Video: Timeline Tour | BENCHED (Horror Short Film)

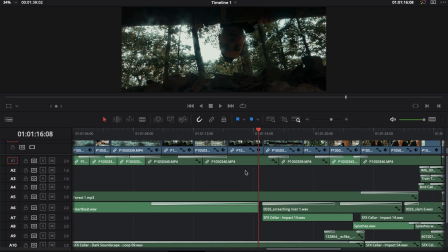That's not like, that doesn't come from like my own thoughts about horror, but that just comes from trying to tap into like, well, how are horror movies constructed, and what can I do to,
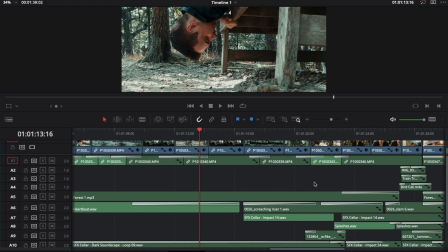try to create those, like use the edit to create those moments, right?
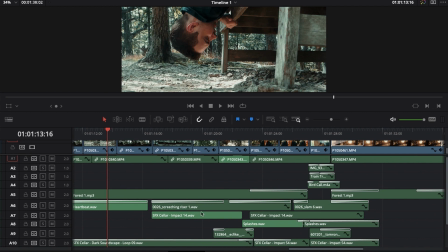Horror movies, like something I love about the way that they're constructed is leading up to the scare. And you can see that in the timeline. Now I'm bringing in all these sounds.
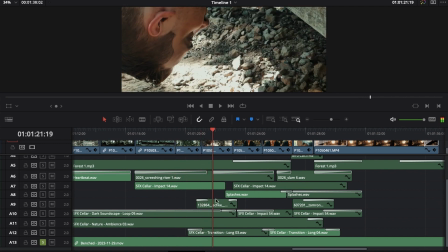There's these whooshes, these risers, there's that growl, there's this music that splashes.
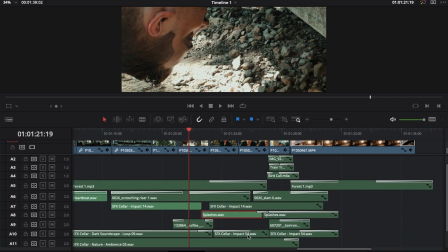I created that asset, and that's just like cymbals going just to kind of increase the tension as he looks back up and faces the monster, right?
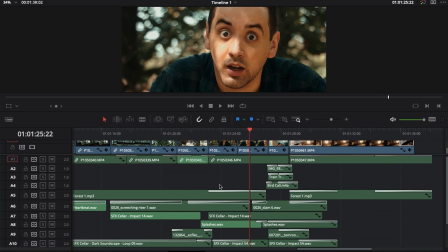And there's horror in his eyes, and you hear that just alarm bells going off in his brain, and then the monster growls.
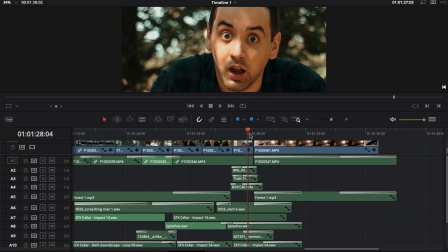And the growling of the monster is a couple of different assets, sound-wise.
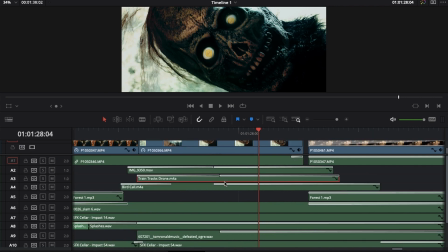So train tracks, there's a little bit of a whine of, I live near train tracks, and they just have this kind of like howl kind of sound. They whistle as they break, And so I captured that audio.
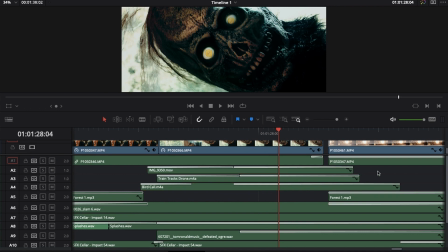There's a bird call, and this video clip sound effect came from a video I got of a turkey. It was just a single turkey in the woods as I was hiking, and it just went, it just kind of called in the distance,
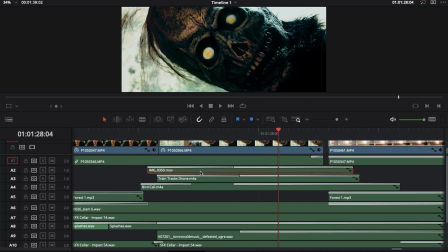and I pitched that down, and that combined especially with the
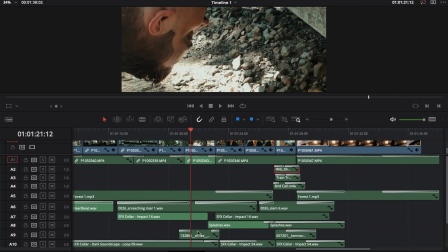like as that sound repeats, this is a growl as well,
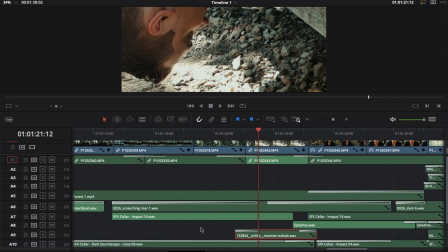that I got online, and that added that. I mean, that really created the identity of the monster.
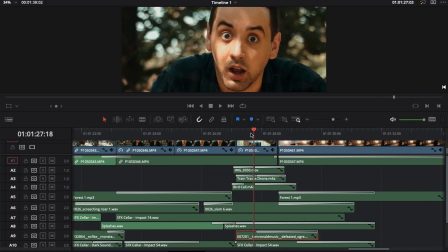This growl as well, of course, for the final growl was very important as well.
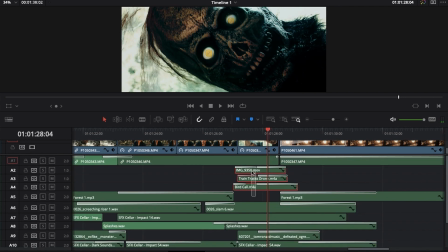But as far as what I recorded, it was these three things layered together, and
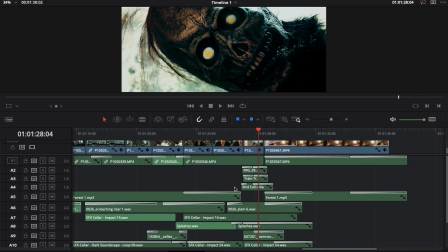they're pretty soft in the mixed, and I use like these growls a little bit more prominently,
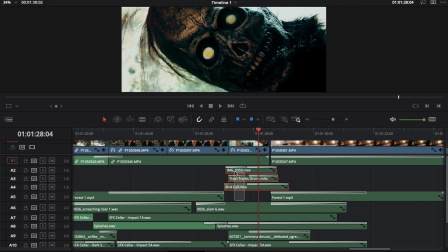but I like the texture that those three things add.
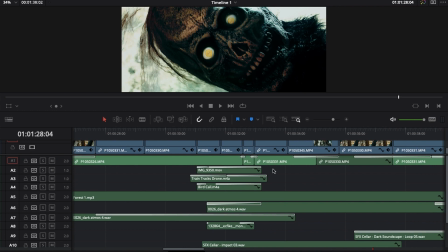And basically, whenever you hear the monster kind of call out from the distance, you hear those three assets and in this growl as well.
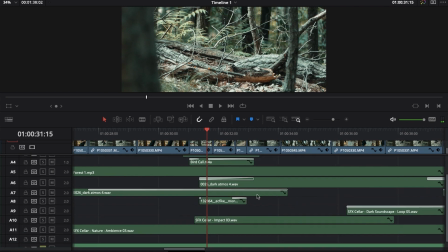And that's kind of an important part of the quality of the sound, layering that all together.
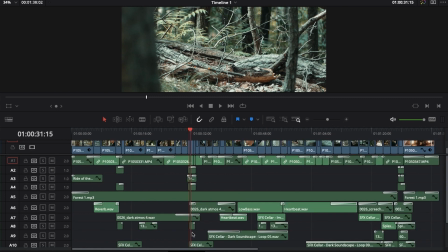So I think that's about wraps up everything I want to say about the project here.
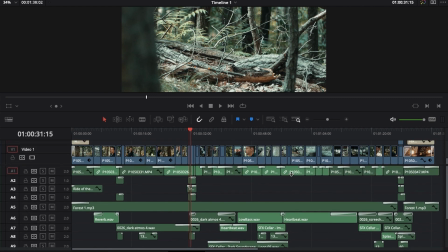So comment down below if you have any questions. Feel free to watch the short on its own in full on my main channel.
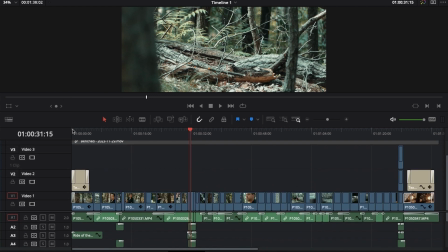So everyone, thank you so much for watching. Without further ado, I will see you in the next video.